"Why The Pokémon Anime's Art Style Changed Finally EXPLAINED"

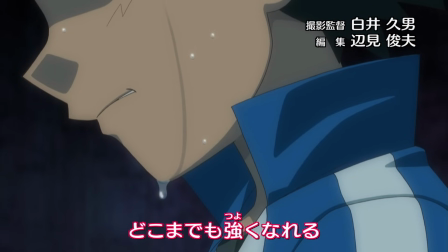[4:03]
Due to this, the animators were limited when it came to what they could do with those filler episodes that were more comedy and non-action based, without the quality of the show going off model every single time.
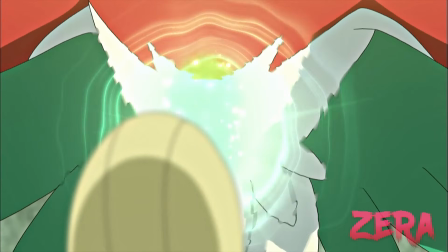[4:14]
Next, I think it's very obvious that this Ash looks more mature and older compared to all the other iterations of his character design,
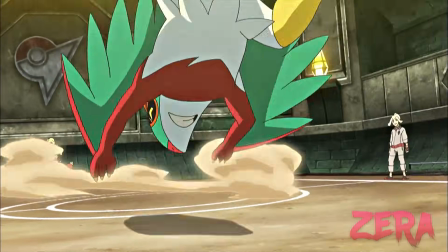[4:22]
which is why it logically doesn't make sense for a 10 year old to look like a 15 to 17 year old.
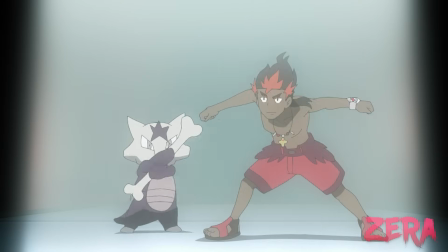[4:28]
This further pushes the reasons as to why designs such as Sun and Moon Ash and
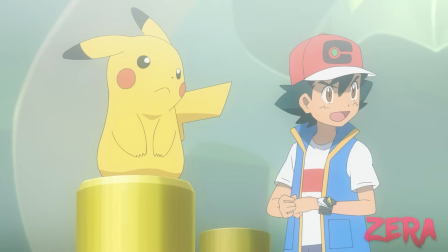[4:33]
the final series Journeys Ash look more character accurate to his age,
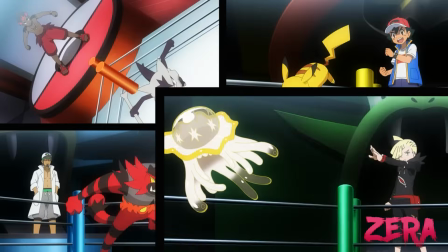[4:38]
even if they come off less cool. because think about it what 10 year old do you know that is considered flashy and cool and we're talking
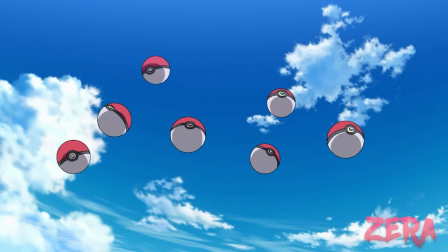[4:47]
about the majority here the very whole tone of sun and moon is meant to be a holiday if you forgot in episode one the only reason ash came to
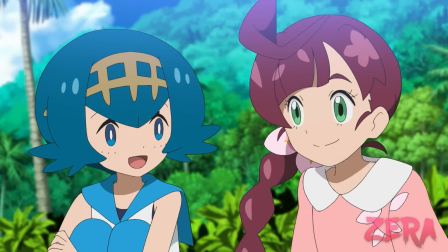[4:55]
alola was because mr mime luckily won a raffle that allowed ash and his family to travel to alola for holiday alola is the only
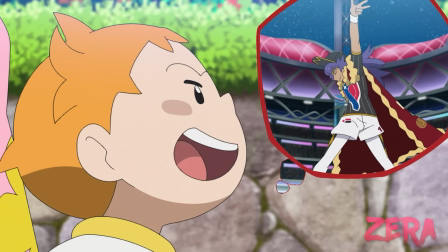[5:04]
region that ash didn't actively choose to go to originally he just decided to
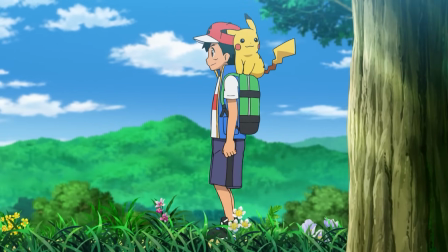[5:08]
stay because he loved it so much every single region apart from this one as
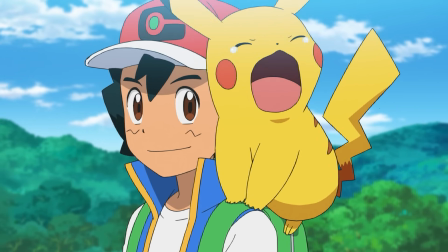[5:13]
has chosen to go there with the expectations to meet new pokemon meet new people
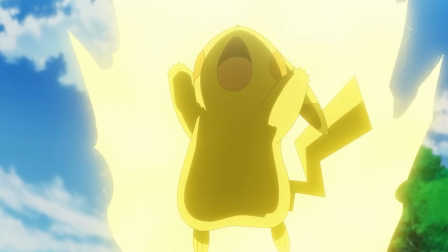[5:17]
and have amazing battles however sun and moon differed from ashes
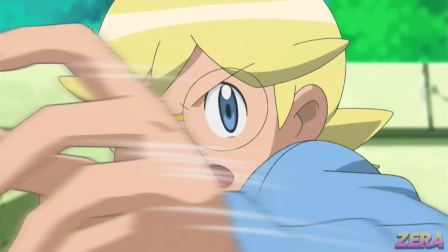[5:22]
usual adventure reasons as a result of that series being a warm soft holiday tone there was zero chance that the xy art style would have
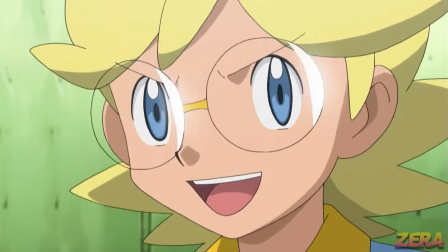[5:30]
allowed for the animators to truly convey and express that happy holiday tone which you normally expect when you go on holiday and Ash Ketchum as well as the
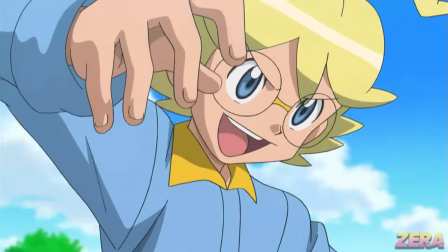[5:39]
Pokemon anime are no different.
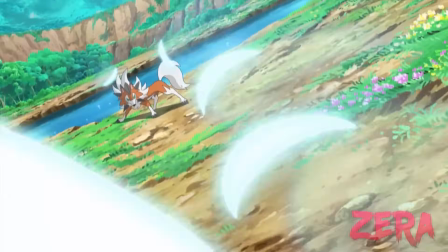[5:41]
Therefore, changing the artstyle allowed for Ash's character to be retconned in a way that truly fits that of a 10 year old.
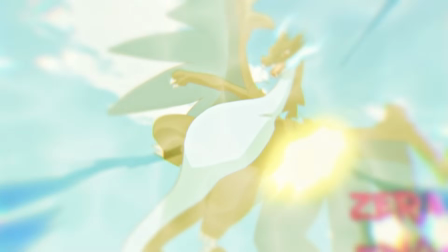[5:49]
Which all leads us to the other side of the battle, the against side. I would say the majority of people are against the Sun and Moon art style change,
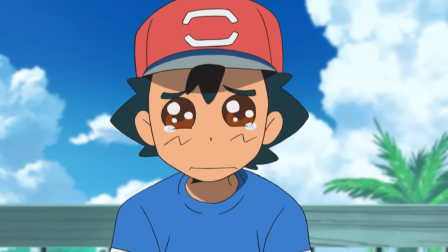[5:57]
not so much as the 2016 days, but there's still a good amount that wished it never happened.
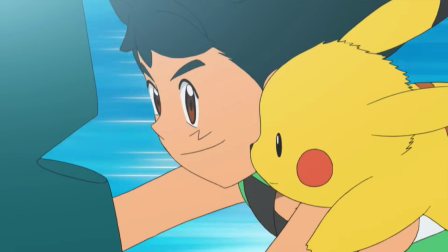[6:02]
And here's why. As we all now know, Director Nakano decided to change Ash's character design. but also personality-wise to fit that of a 10 year old,
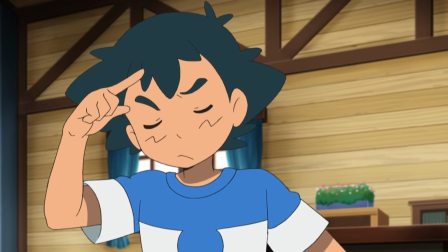[6:11]
but what he may not have realised is that by doing this, Sun and Moon Ash had to downgrade from his nicely progressed 19 years of character development.
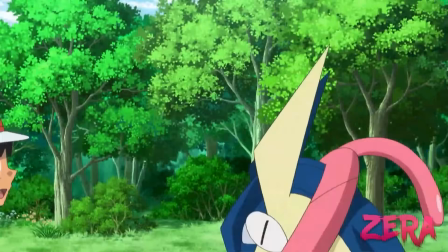[6:20]
Yup, I'm talking about all of the development from everything before Sun and Moon.
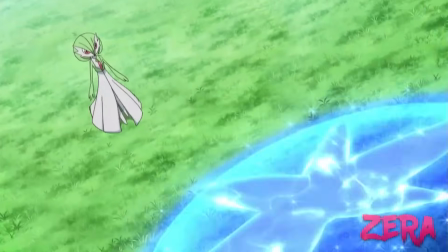[6:25]
A very common argument against XY Ash is that he didn't act like a 10 year old anymore, because he was now mature, so dumb moments couldn't happen.
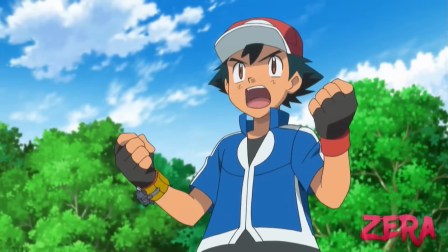[6:33]
Or some even go to the extent to say XY Ash has no character at all, he's just this flashy, hollow body with no depth to him.
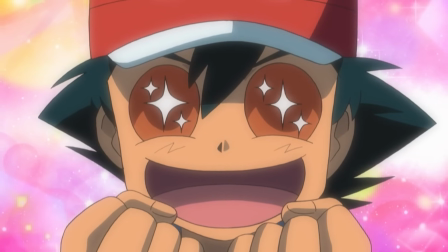[6:41]
But we have to remember, even XY Ash had his dumb child-like moments. Yes, they might not have been as smoothly animated as Sun and Moon, however,
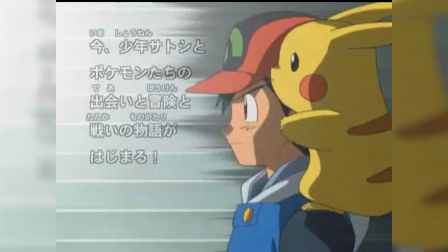[6:51]
we've all seen this combination of personality is possible in Advanced Generation and arguably the best series Diamond and Pearl,
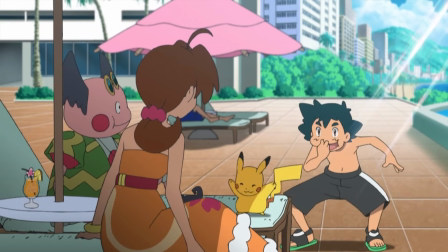[6:58]
where multiple moments of this serious and dumb nature happen. Nakano decided that changing Ash's character to act more younger was the best decision.
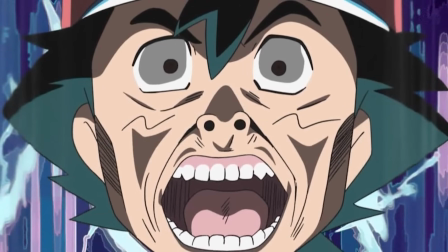[7:06]
However, little did he know that this would change Ash's character forever because this tuning in
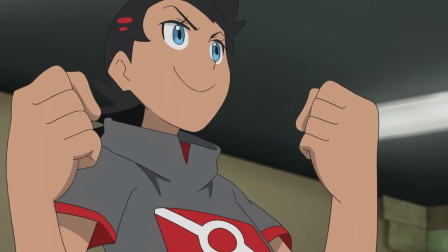[7:11]
his maturity even bled over into journeys where Ash was having to be dumber because yes,
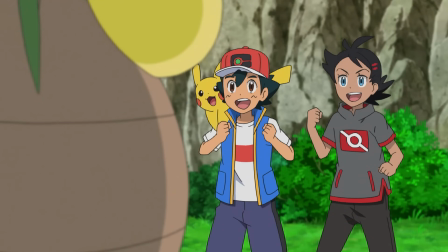[7:17]
he's now a 10 year old. But, it was badly forced into his narrative to allow for unneeded character development,
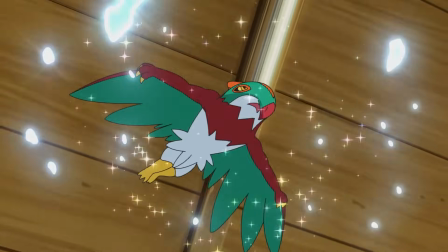[7:23]
funny moments and other scenes just so he can act like a 10 year old now, even though he's been developing as a 10 year old for 20 plus years.
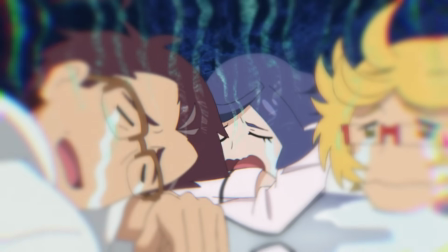[7:31]
A good example of this is in episode 78 of Journeys, when Ash was looking for some stolen computer data.
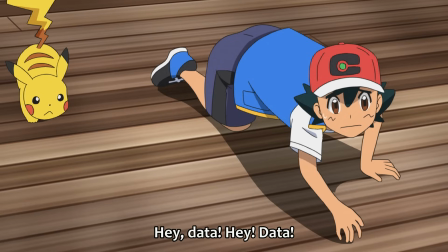[7:37]
He started looking for it on the floor, which of course made for a funny comedic moment for some,
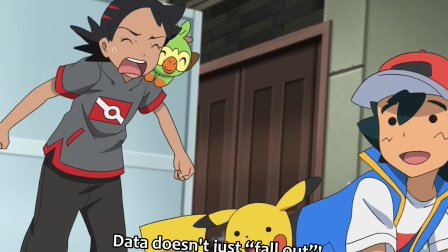[7:42]
because obviously he's a 10 year old, he's not going to know what computer data is. Well, that's where most would be very wrong.
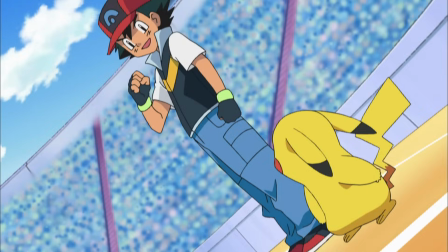[7:49]
If we look back 12 years ago from this episode in Diamond and Pearl,
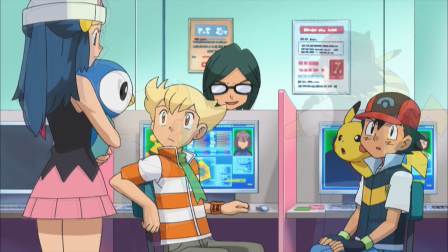[7:53]
we literally see Ash on a computer researching Conway's data as he's preparing for him in his next match of the Sinnoh League.
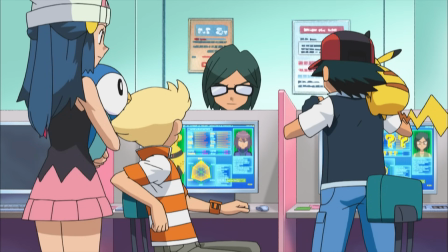[8:00]
Like, make it make sense.